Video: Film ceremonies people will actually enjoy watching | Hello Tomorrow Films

Welcome to the Wedding Filmmaker Spotlight Series where I take a look at the best wedding filmmakers in the industry and try to figure out what makes their films so good. In this episode, we're taking a look at Hello Tomorrow.
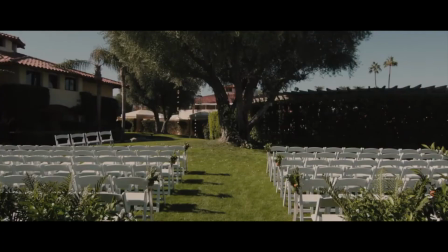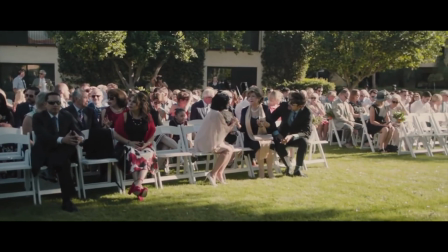23s My mother once told me that the ultimate test of love is to ask yourself if the world are ending and it came down to just you and another person in a rowboat,
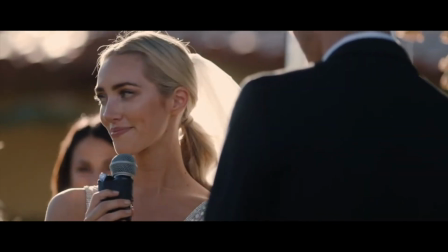32s head in nowhere. Who would that person be? I know so deeply that that person is you.
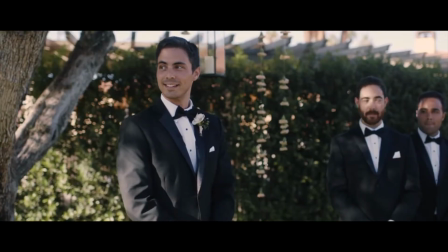out there today. We're going to be learning from Hello Tomorrow. So we're just going to go through this shot by shot and figure out all of the steps that they had to take to create this ceremony. So this isn't a full ceremony edit, keep that in mind. This is just the section of the highlight film which has the ceremony in it. However, it is still shot in a fairly linear fashion, so we should be able to learn from it to create our own full-length ceremonies as well.
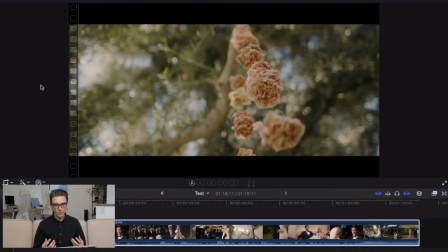96s
so what leads us into the ceremony into the space where the ceremony is going to take place are these detail shots they're easing us in with detail shots they're not just showing us the ceremony that's not interesting
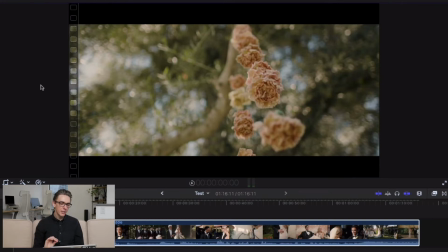110s
right we want to go into the ceremony slowly we want to be eased into things that's something to remember when you're editing anything don't just throw people into the action ease them into it so first we see these flowers then we
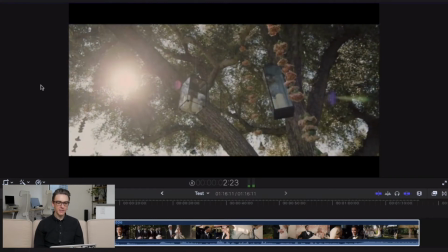126s
see these candles
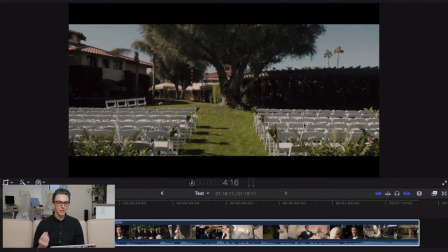128s
beautiful lighting here backlit by the Sun then we see the ceremony so first we're seeing these details
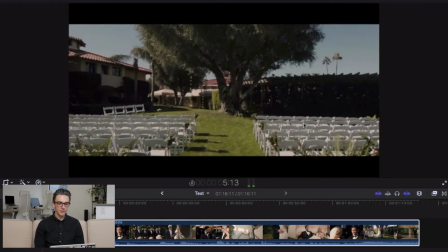135s
then we're seeing the space and we're seeing it empty which is nice you can get that shot at the start of the day before everyone shows up you know you can take your gimbal out you can get that shot if you're you know if that's what you use your gimbal for I think that's a really great way to do it.
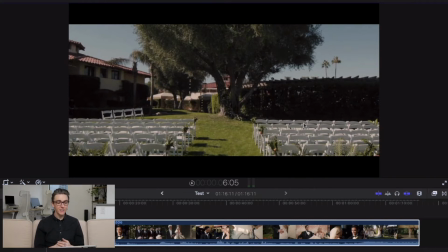151s
I don't personally like to stay on the gimbal all day so if I can get my gimbal shots out of the way at the beginning that makes things a lot easier for me and it looks great too to see the ceremony space completely empty.
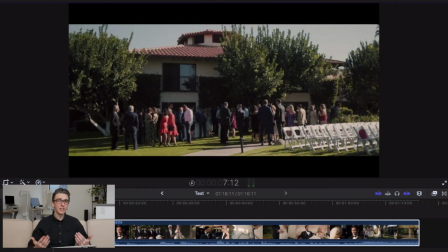166s
Okay now we're easing them we're easing into it even more here so now we're showing the guests arriving we're not just again we're not just going straight into the ceremony we're
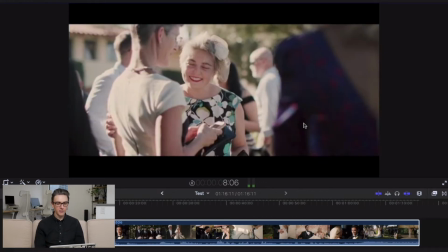175s
easing the viewer in so we've got basically a wide
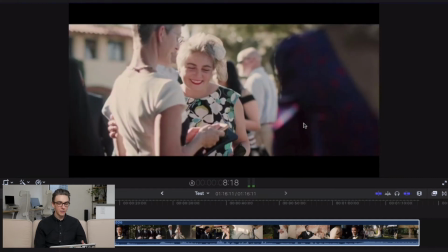180s
of the guests arriving we've got some close-up shots of people
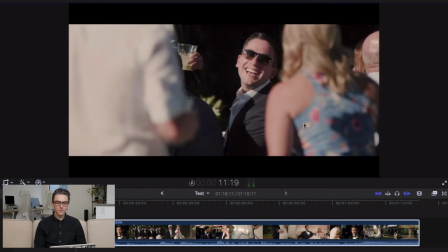187s
interacting these are your friends and family all right good times now they're all in that space which we've
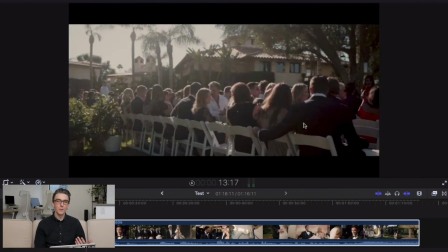195s
just established so we know what's happening we know what's coming another shot of the friends and family there they're intrigued, they're having a good time, they can't wait for the ceremony. Then we cut to the bride.
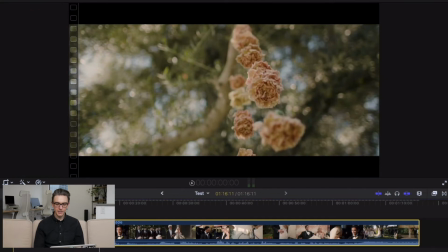210s
Now if we listen to the audio, let's take a listen to the audio and see how they cut that audio with these visuals.
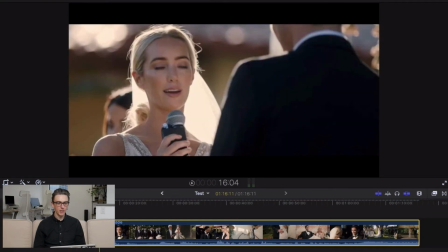217s
So we know the progression up until we see the bride. Let's see how they edited it with the audio.